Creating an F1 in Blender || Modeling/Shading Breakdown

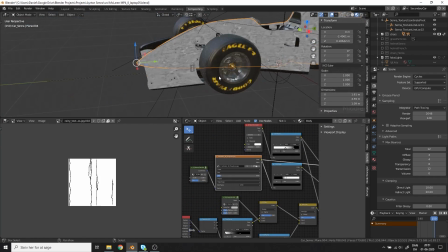[4:09]
So for this project I used it and just multiplied it with a nice grunge texture I found off of the Megascans library, and it gave me a really nice result with some tweaking.
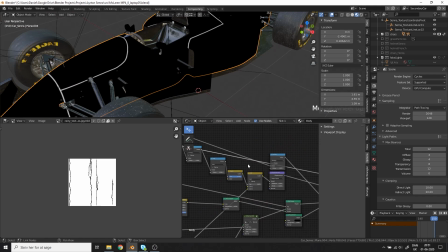[4:17]
I also added these lines in the body. They were basically just painted inside Blender and then UV mapped onto the car.
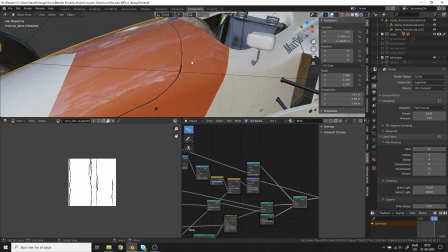[4:22]
Then I just plugged them into the displacement to get these body lines in the car.
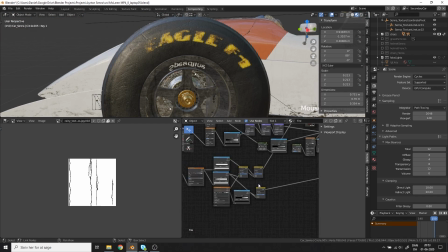[4:26]
So one other thing I would like to show you is how I made this text appear damaged, because I actually made that effect in Blender.
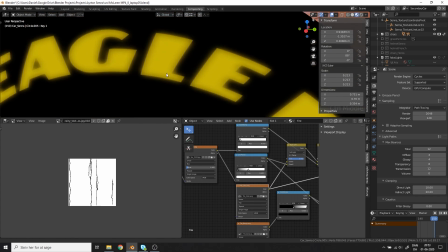[4:32]
So what you need is the text and then the text layer on top, just a little bit blurred.
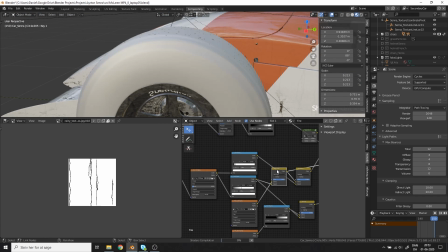[4:36]
Then you can just take a grunge texture and then soft light the grunge texture on top of your blurred text image.
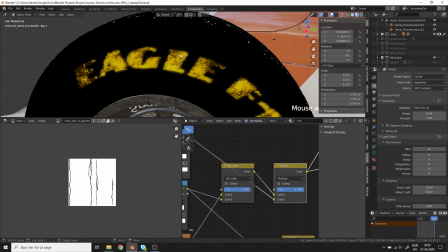[4:42]
The blur only appears in the edges, then the grunge will also only appear in the edges when you use the soft light.
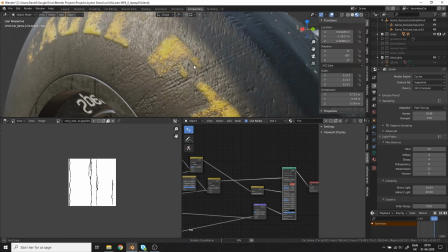[4:46]
Then I also multiplied the grunge texture on top just to remove even more of the text. So for the other car, there is a lot more going on.
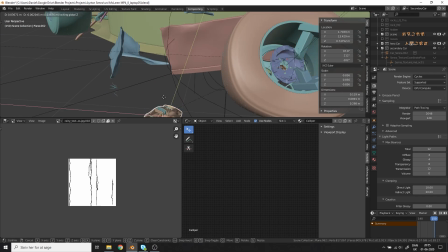[4:53]
I scattered some of the objects off the front wheel to make it appear like the car had crashed.
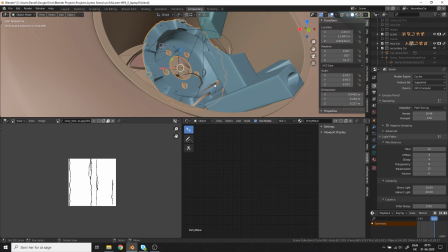[4:58]
And all these objects, they're kind of just placed in there, and even though it doesn't look good from here, it looks good from the camera.
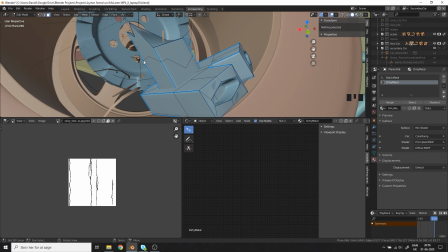[5:03]
And that's the only thing that matters. For these bars, I just took the original mesh and then just used a knife tool to cut what I thought looked like the shape that the bar would crack in.
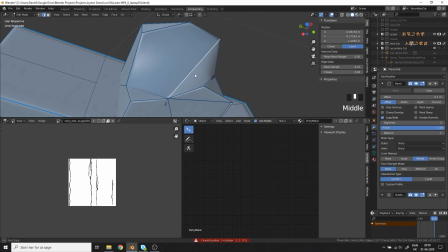[5:11]
Then I just triangulated the top face, sharpened the edges, and deleted some of the edges. That was basically it.
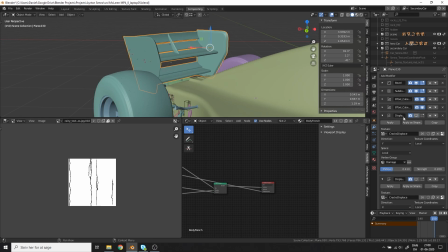[5:16]
So let's move to the back of the car. For the spoiler, I used the deform modifiers and then just deformed the mesh a little in edit mode too.
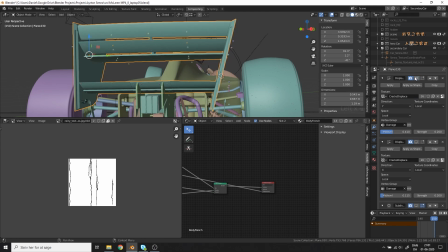[5:23]
So I split up the deformation in the y-axis and the x-axis to make it easier to control them.
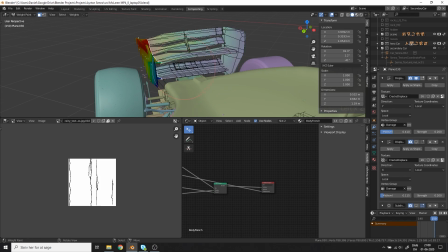[5:29]
I also used weight paint to manage where the deformation would happen.
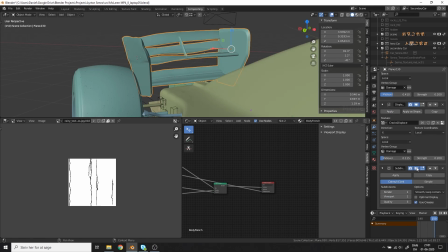[5:34]
In the end, I added a subdivision surface on top to make the metal look like it was bent, but not look like it was cracked.
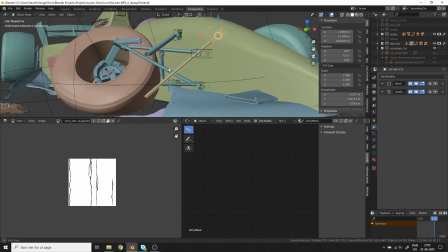[5:40]
I also liked to tell small stories with the deformations and destruction of this car.
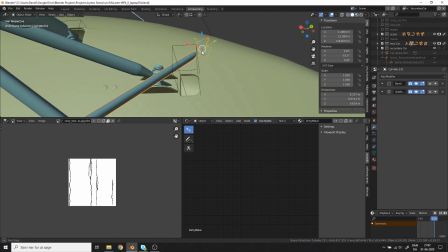[5:44]
So I was kind of imagining that this bar from the front wheel maybe had collided with the ground and was kind of pushed up through the body of the car.
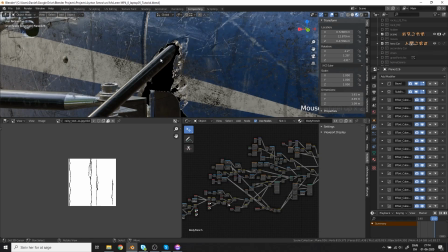[5:52]
Then I made this small crack in the material and just moved the bar to that position.
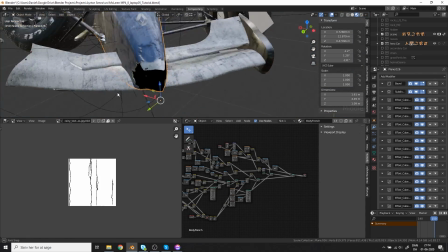[5:56]
I also did the same thing in the front of the car, where it looked like it had been hitting something and then the front was kind of ripped open a bit.
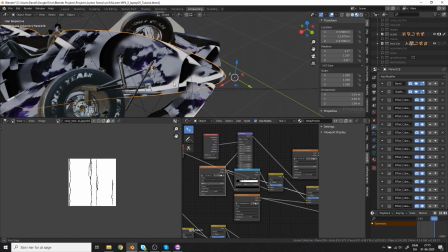[6:03]
So the way I made this effect was with a texture from the Megascans library and then just some hand painting in Blender.
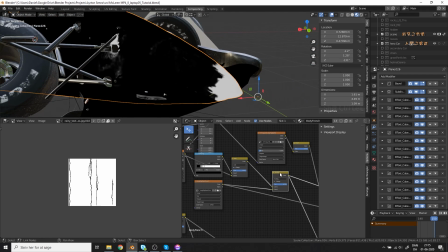[6:08]
I multiplied the hand painting and the texture together to create a mask for myself. I used the mask both to drive the displacement and the transparency.
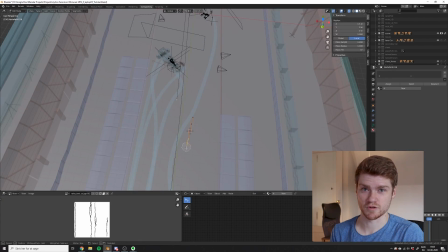[6:15]
So that was it for the first breakdown video. I learned a bunch of stuff from working on this project, and I hope to share as much as possible with you guys.
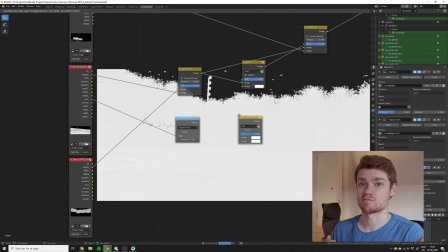[6:22]
But hey, until next time, Daniel is out.